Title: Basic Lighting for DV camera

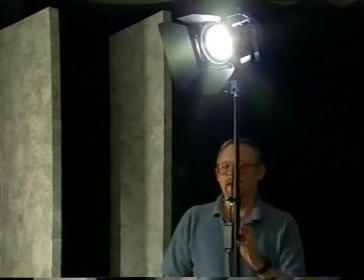First turn on the key light. Position it so that it models the face well.
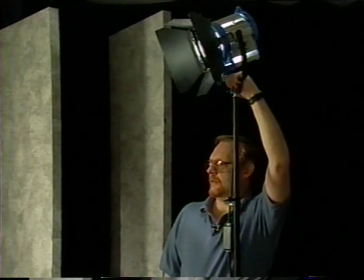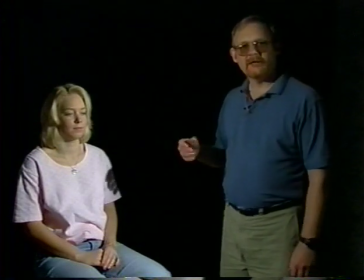Modeling refers to the highlights and shadows that create a sense of depth and three dimensions to the scene.
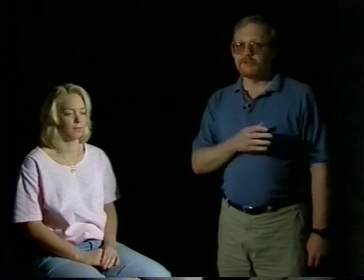The height of the key light makes a lot of difference, so experiment with it a little bit to get the look that you want.
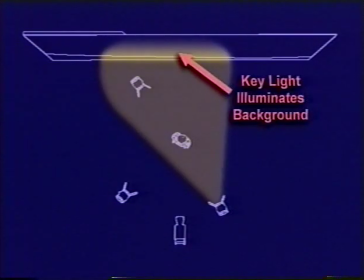If you're lighting the background separately, as we're going to do, focus it so that it does not illuminate the visible portion of the backdrop.
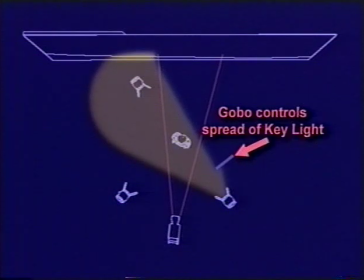You may need to use barn doors or a flag to control the spread of the light. Then we'll add the backlight.
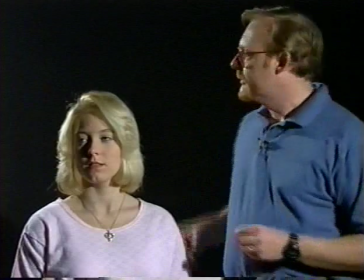Now that we've lit Danielle with the key, separated her from the background with the backlight.
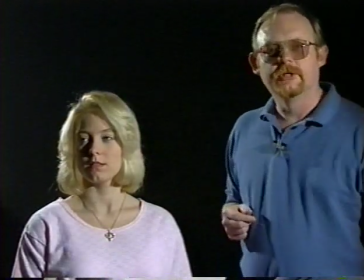Let's add the fill light to finish the foreground illumination.
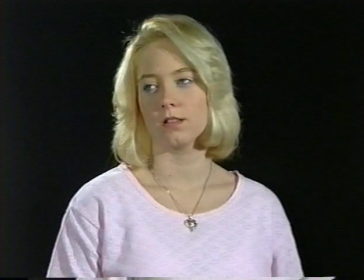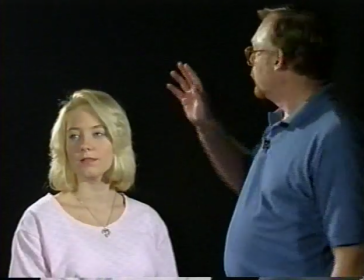Remember, it's common to use the fill light to illuminate the background, but we're not doing that here. Let's take a look at each of the lights individually. The key light provides the main illumination and modeling with highlight and shadow.
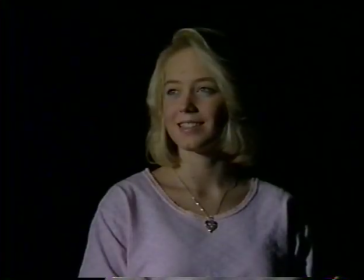The fill light illuminates the areas left in shadow by the key, thus reducing the contrast of the image.
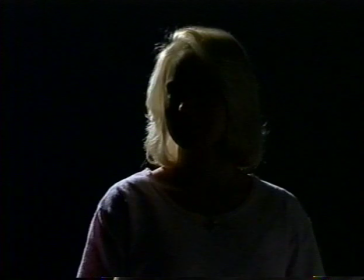The backlight helps to separate the subject from the background.
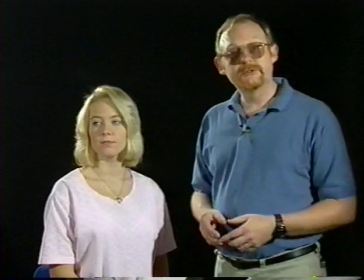This three-point lighting setup will work for most situations, but don't just work from a formula.
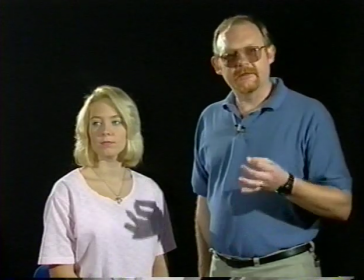Experiment a little bit to get different looks based on the same principle.
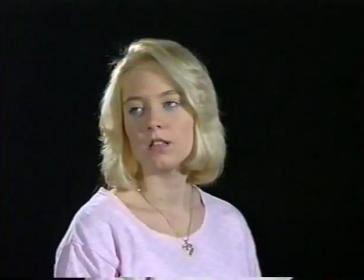Try moving the fill light out a little bit to decrease the intensity.
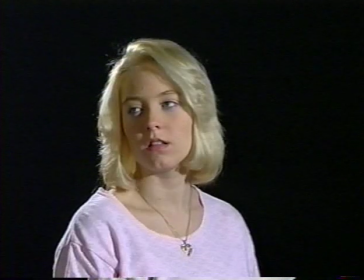What this will do is increase the contrast of the scene and maybe give you a little of the film noir look.
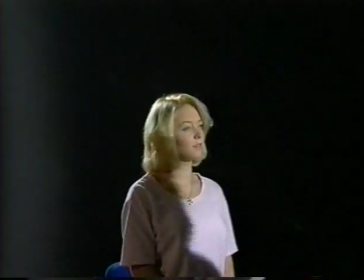Or you may wish to move the other lights off axis a bit to achieve stronger modeling.
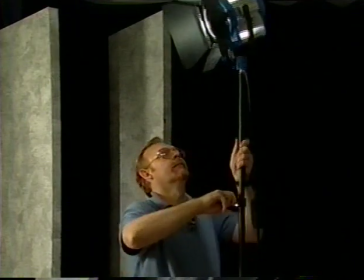Experiment with the height of both the key and the fill. We used a fill of half the intensity of the key.
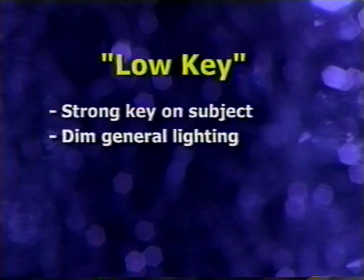This is technically known as a low key setup, where the key light is strong and focused on the subject, while the remainder of the picture is lit at a much lower level. The key to fill ratio is 2 to 1. The ratio may be even wider, 3 to 1 or even 4 to 1, which results in a more dramatic and contrasty picture with very strong shadows.
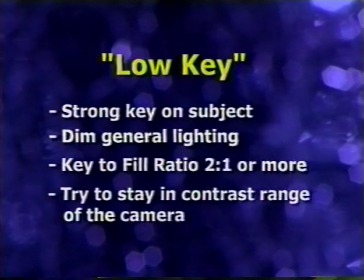Note that even with a more shadowy look, you should still try to work inside the contrast range of the camera, which we discussed earlier, and have fill levels which will provide some detail in the shadowed areas of the face. In our next program, Advanced Lighting for DV, we'll look at how to adapt this basic three-point setup for specialized situations such as blue screen shots or extremely critical close-ups.
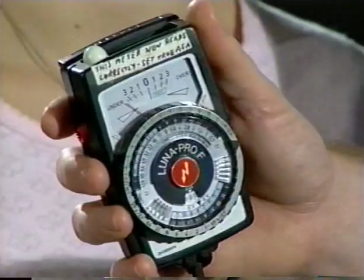At this point you may see some gaffers taking light levels with a meter like this one, although that's more common in film and more advanced productions.
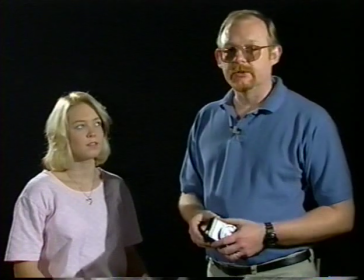You can set the iris on your camera very scientifically using a waveform monitor as I mentioned earlier in the program. Let's go over here and see what this looks like on the waveform monitor. here.
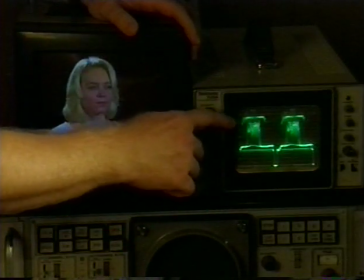Facial highlights are coming in at 80 IRE, with the shadowed areas about half that.
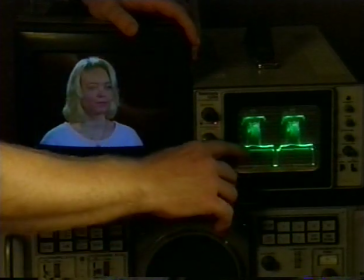And the background, which is hardly illuminated at all, is hitting 15 IRE, which is just right. Let's go move the lights around, see if we can get a different look.
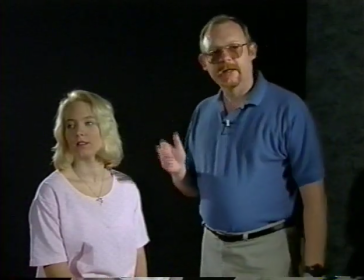In this traditional setup, Danielle's face is angled slightly, and the key light illuminates the side of face that's toward the camera. One variation that's very common and quite effective is to reverse the positions of the key and fill lights to create what's called an off-side key. Let's kill the lights.
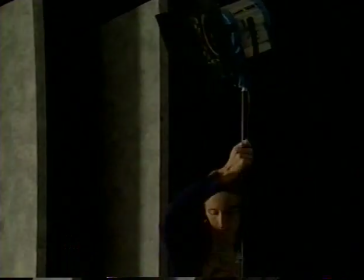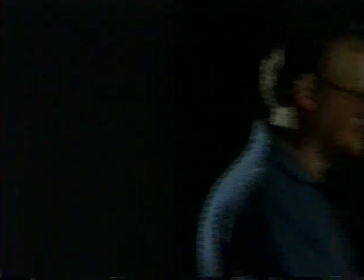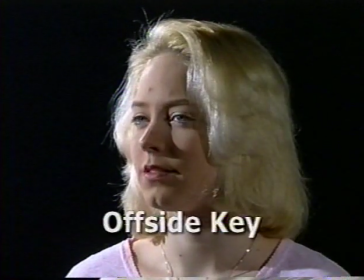In this variation, the key light illuminates the side of the face away from the camera. It gives a more dramatic feel to the shot.